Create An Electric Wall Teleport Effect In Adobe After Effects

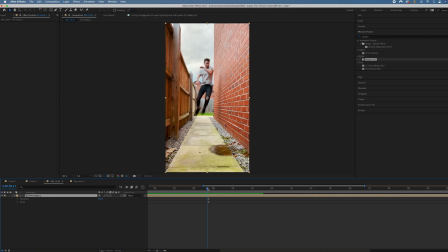12:18 So we're just gonna go into that pre-comp, go to the point of impact and go transform, create a brand new keyframe on position, scale and rotation. We'll go 2 or 3 keyframes back and we'll create another set and then 3 or 4 after the fact.
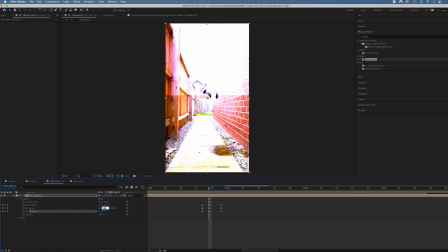12:32 Then we'll go to that impact, we'll increase the scale to around 106, 107. We'll adjust the position, we'll add some rotation. And then we'll go between the first and second.
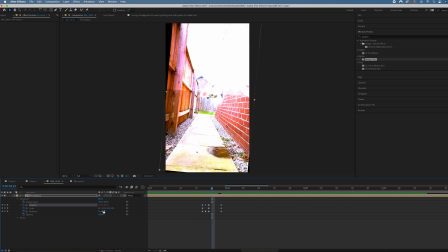12:44 We'll pull the rotation the other way, pull the position the other way. Then we'll go 1 after, rotate the opposite way, pull the position in a different direction.
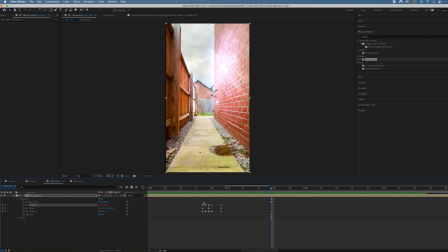12:53 And then we end up with something like this, which is a bit aggressive.
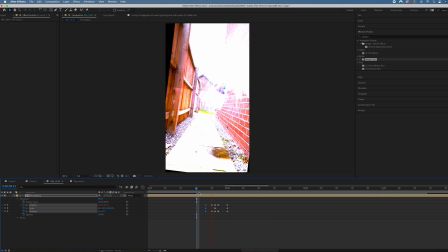12:57 So we're just going to give each keyframe a little bit more wiggle room, a little bit more breathing room.
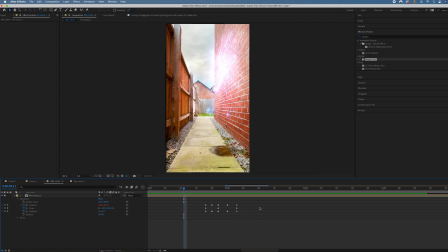13:04 And then we end up with that, which again is a bit dramatic. So we're just going to let the last set of keyframes breathe a little bit more. I feel like it's the position causing the problem here. So we're just going to delete that keyframe and let that settle back into position. And that's looking really good.
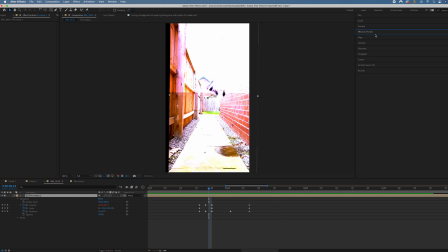13:24 Although now we've got the problem of these black edges. So we'll go into effects and preset and search for motion tile. Drop that onto the pre-comp, change the output width to 300, output height to 300, mirror edges. And of course, because we've added all of this motion, we want to tie this in together with some motion blur.
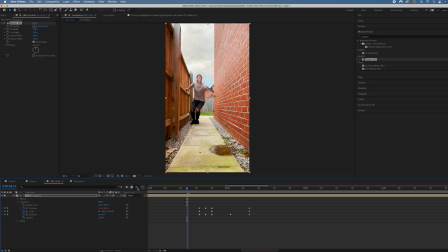13:45 So we'll just select the motion blur icon, make sure motion blur is enabled.
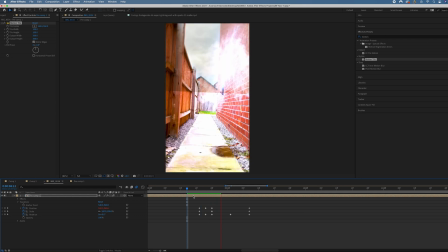13:49 And then when we render this out, you can see we've got this really cool effect.
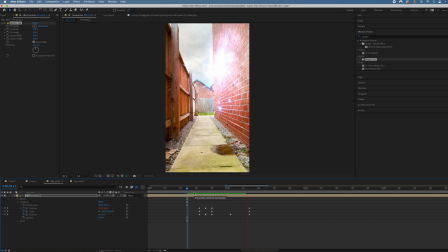13:55 The motion blur is just tying everything together. I'm just going to shift these keyframes over to the right a little bit because at the moment that movement feels a little bit preempted. It's a bit early. The movement would happen on impact, not just before.
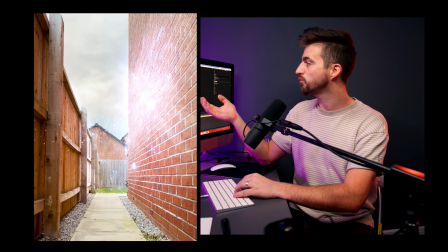14:10 So there you go. Once we render this out and we play this back, you can see we've created this really awesome effect from just a few really simple shots,
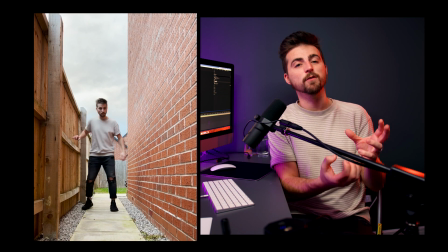14:18 some assets downloaded from Production Crate, and just some simple effects added on top, some lighting effects and some camera position effects. And then of course, enabling that motion blur just to tie everything in together. 10 minutes ago, this effect looked really bad and I wouldn't have blamed you for skipping away. But with all of this added together, this effect now looks really cool. So with all of that said and done, thank you ever so much for watching this video. I really do appreciate your support and hopefully I will see you in the next video. See you there.